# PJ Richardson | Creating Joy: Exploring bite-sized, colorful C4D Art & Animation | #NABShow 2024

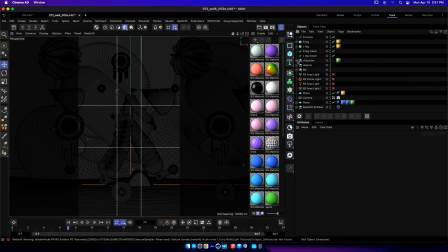20:40 So you can see, so the way I started with this was I got a walk cycle from Miximo, and it's basically, it's just a very simple sort of walk cycle, and it has the, you know, the legs, the spine, the head, the arms, and the bones,
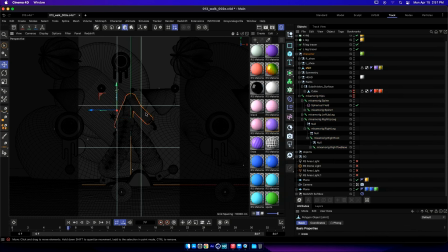20:58 and it came with Geo already attached to it for certain parts of the body, but I decided to take certain parts off, like the pants, and instead I did this thing where I'm basically taking I picked the right, you know, each leg, each body part, each joint. I add a null to it. So this is one null for the hip.
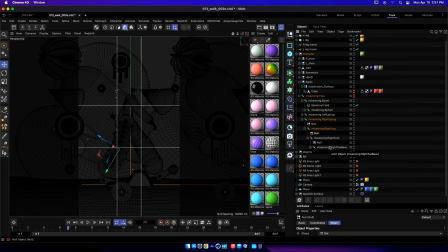21:18 This is one null for the knee. This is one null for the ankle, right? And then I added a tracer into the scene. And then in the tracer,
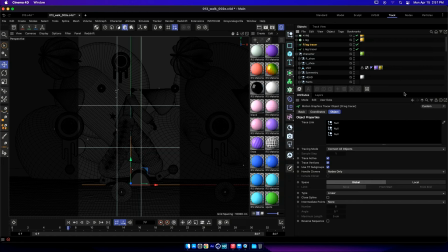21:33 I basically took all those nulls that I added into the joints, dropped them in here, here, and here. And what it does is the tracer basically creates a spline of sorts. Then I
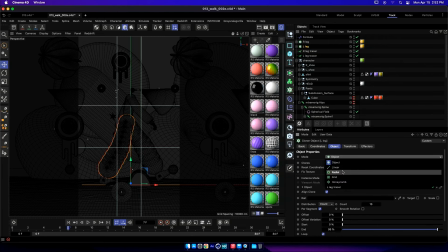21:49 took a cloner object here, and instead of linear or radial like I've been doing on that other piece, I made it object-based. And I dropped first the left leg tracer into here, and that gave me this very sort of,
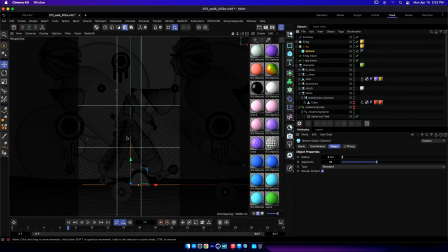22:04 and then within that cloner, I basically added a sphere, and that basically creates the repetition along that leg. Then I went down and I added a formula effector similar to that tracking shot,
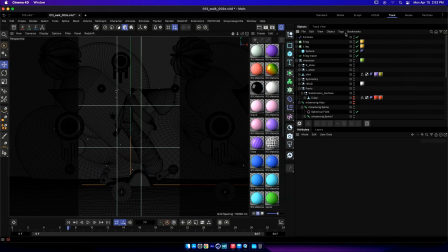22:19 which goes here, and then it became sort of the moving. Oh, I broke it. It becomes sort of the moving leg for that left leg, and then I did the same thing on the right leg.
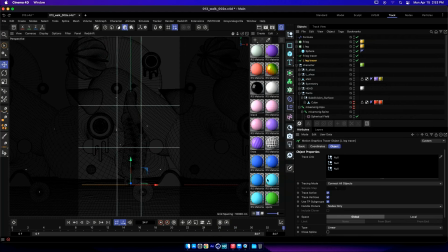22:38 Now, the thing about that is helpful is that it lets me keep it all procedural. So like here, if I decide it's too much, I go doop, doop, doop, doop, doop. And then, as you can see, it just simplifies.
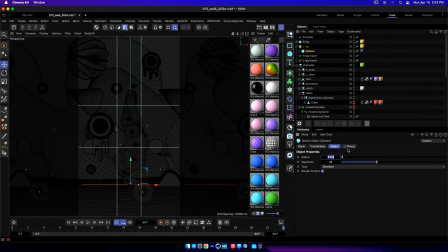22:54 And then if I go here, I can control the radius here and make it a thin leg,
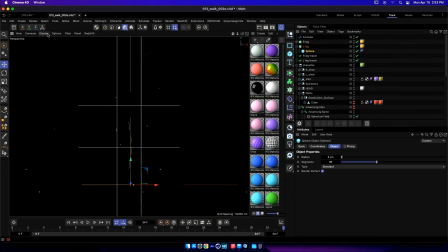23:00 and it's sort of hard to see, but let's see if we can get it. Oh yeah, it's not linking it all up.
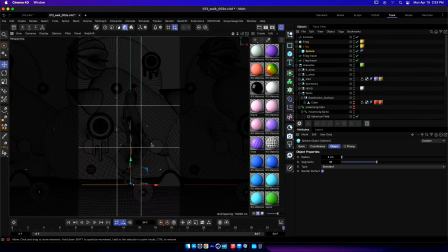23:06 But you can start to see what I'm starting to do here. Now, at the same time, with the background, instead of making the character walk forward in one scene to be able to control all of this,
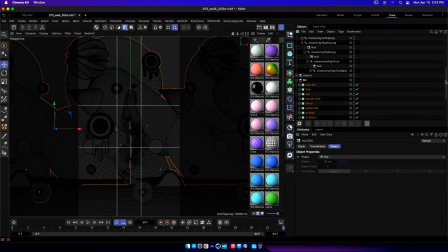23:21 I'm basically going down here, and I'm doing the same thing. I'm taking a cloner object, I'm putting some different shapes in it, and then in this case,
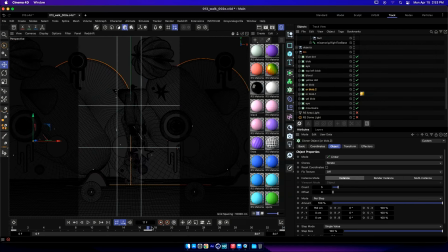23:35 I'm really just hand animating the movement of the cloner object for the background behind it. Now, the reason I did it that way is so that I could create a sense of parallax and slow down certain ones from others.
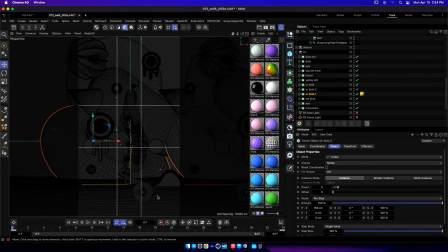23:49 So like this one will be a little bit faster, or these foreground ones, I can start to play with physical space a little bit more just by hand animating them, and then again also being able to control, you know, the amount of them that I have.
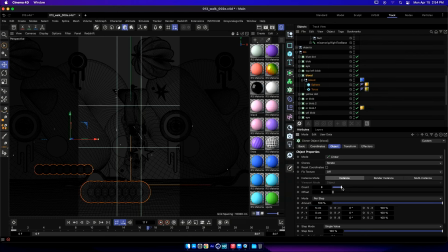24:08 I can come down here and say I want it to be super crazy, and so on and so forth. And then at the same time, this lets me just sort of play with the speed of it too.
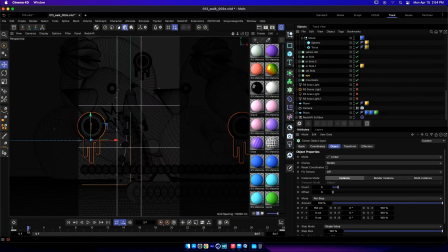24:22 Now, the reason that I did this like this and used one walk cycle was because in this piece you can see here,
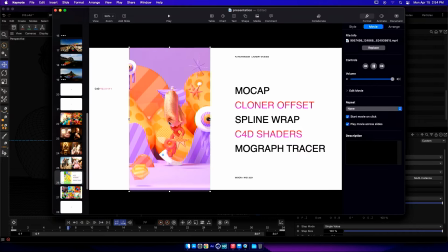24:31 it's doing the exact same walk cycle, and then it changes artwork completely,
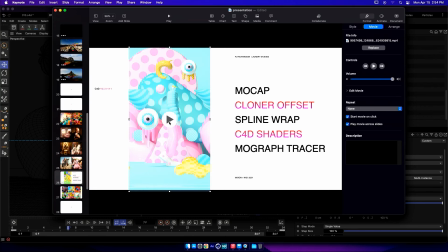24:36 but it match frames.